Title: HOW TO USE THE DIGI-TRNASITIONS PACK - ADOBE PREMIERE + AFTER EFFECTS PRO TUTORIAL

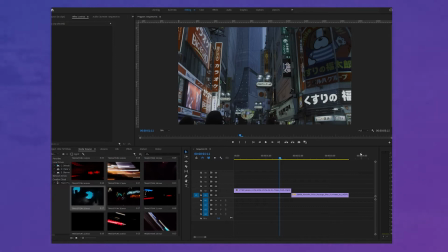Yo guys, welcome to this tutorial on how to use the Digi-Trnasitions. I'm going to talk you through the pack,
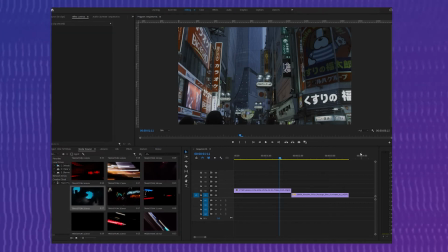show you how you can really quickly and easily implement them into your projects to kind of help speed up your workflow and create a more energetic, dynamic edit. So let's just take a look through the pack. I've currently got the HD version open just because it's a bit easier to render for this tutorial.
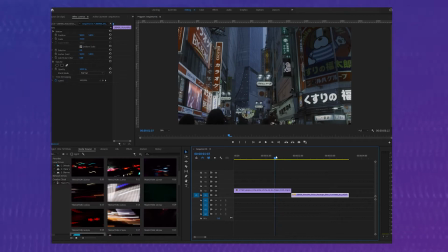And I've got two pieces of HD footage loaded into the timeline already, just one after another, as you can see. So yeah, let's go through the pack. Starting from the bottom, we've got like light leaks, nice cool like glitch effect, transitions.
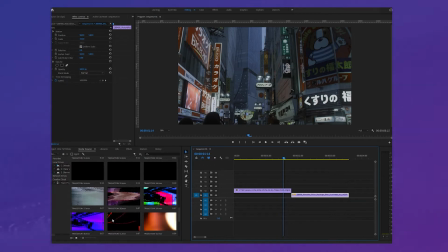If you like hover over, you can see how they play out. Gives you a nice little preview. We've also got like these neon kind of swipes, which are really cool. And just like a load of just general different styles to suit your project, depending on the footage and the kind of edit you're going for.
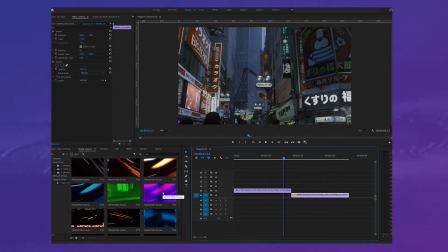So from here, let's pull one of these clips over our footage. Really straightforward.
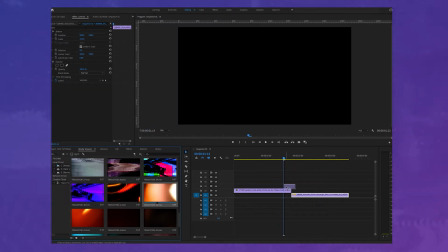Let's go to transition 42. It's a nice light leak. Let's drag that. We want to kind of get it halfway in between the two clips, as you can see.
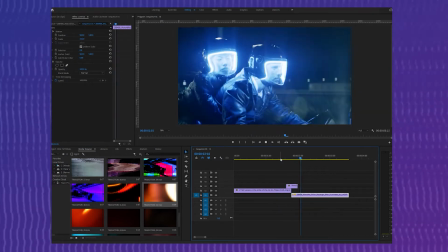You can just choose to play that as it is, and it'll give a nice little transition effect.
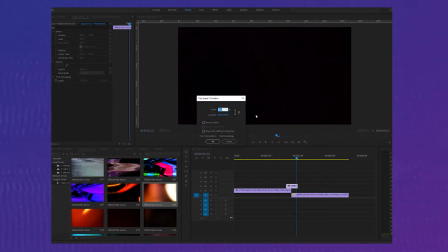We can also speed that up a little bit if you want it to be a bit quicker. So let's go 200%.
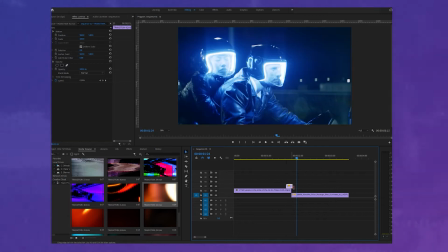That doubles the speed. Let's get it halfway between again.
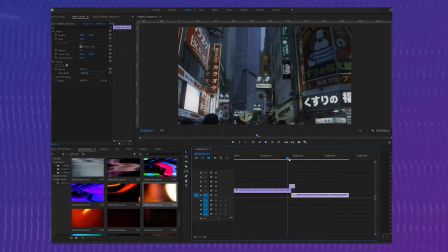Now it's a bit more choppy. If you've got like, if you're going for like a more high-paced edit, that might work better for you to speed them up or slow them down.
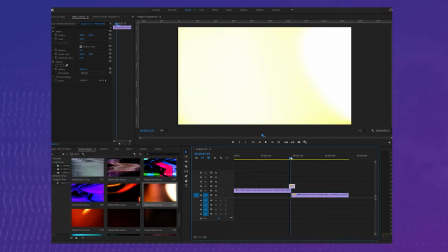You know, it's up to you. Let's take a look. So this is without any, just a normal blender mode.
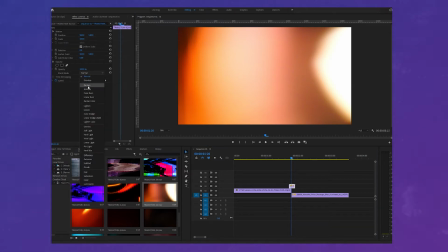You can kind of mess around with these for different effects. My preferred blend mode for transition is screen, because it kind of
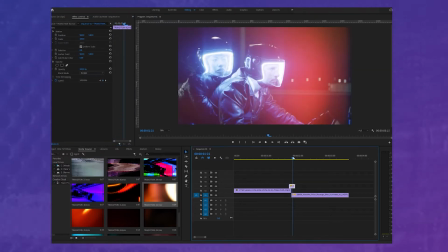lets it sits on top of the footage and you can also see the footage, if that makes sense.
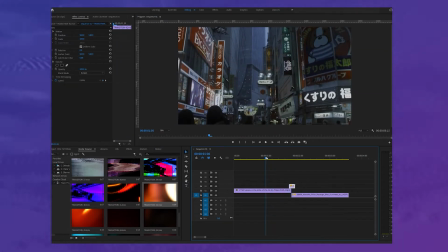Not really worded that very well, but I'm sure you get the idea. So let's play that out now.
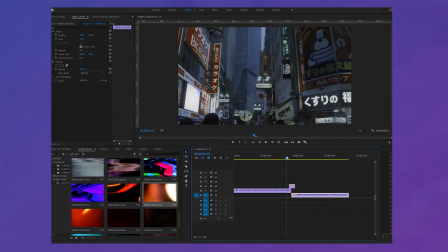And kind of just makes it a bit smoother between the two clips, kind of like glues them together nicely.
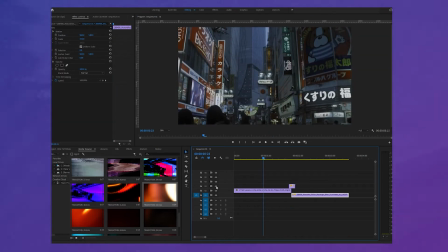Like I say, it's a smoother edit rather than just having the two clips play simultaneously, one after another, should I say. So yeah, let's try another style of transition. Let's go with number 19.
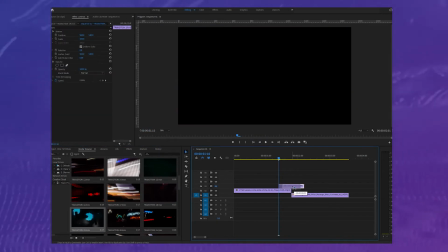Let's pull that on top of the footage again, try and get it halfway in between. It's a bit fidgety.
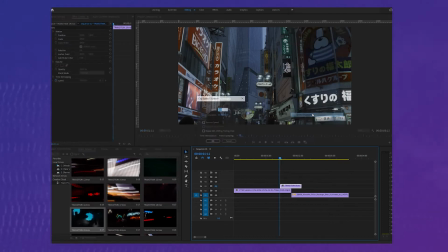There we go. I'm actually going to speed this up again as well, just for a bit of a quicker edit. Let's go 200% again, get that in between.
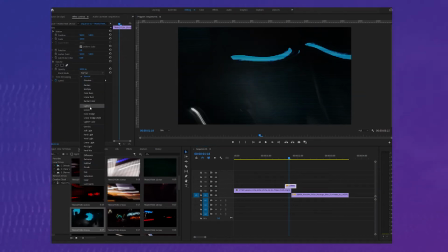And I'm going to go with screen again. Let's see how that looks.
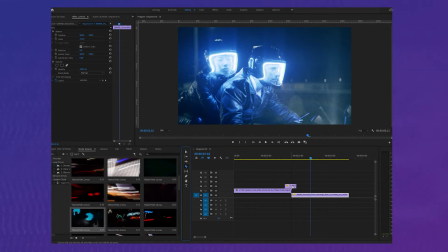So another thing you can actually do here is I'm going to split this into this tool, depending on what program you're using. All of them have it though. This is called the razor tool. You can actually clip in between. Now what I'm going to do is I'm also going to add a fast color corrector to the left side of the clip, the bit that's overlaying on this footage.
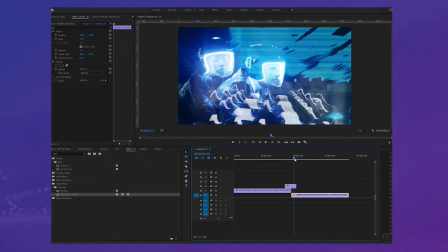As you can see, the blue of this transition kind of works well on this side, but maybe not as well on the left side.
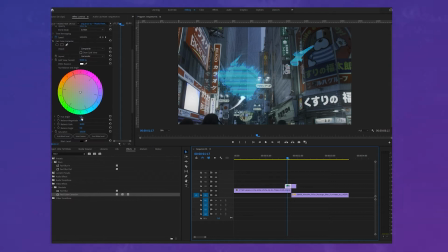So I'm actually just going to shift the color over. It's really straightforward. Just change the hue angle. Again, this is something that your video editing software will have. That looks pretty nice.
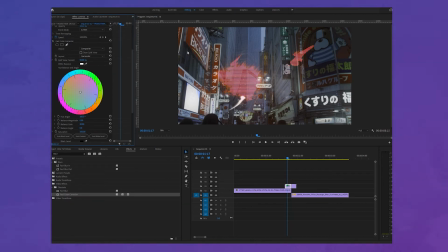Like a ready kind of tint to match like these boards here. Let's see how that plays out.
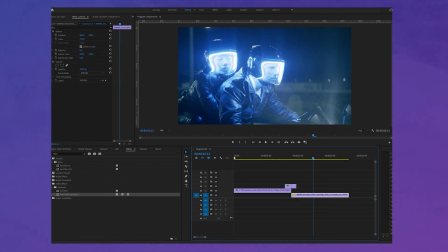So yeah, really straightforward to use this pack. I'm also going to go through some more advanced techniques using After Effects,
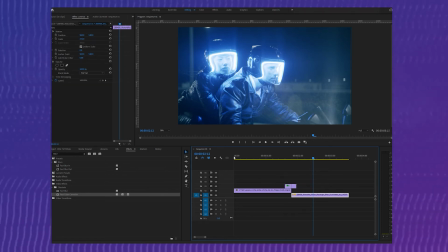so stick about if you're interested in seeing how to implement them into your edits.
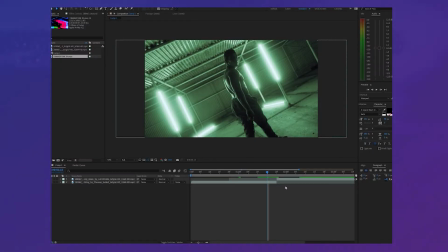Okay, so stepping things up a tiny bit here now, I'm in Adobe After Effects.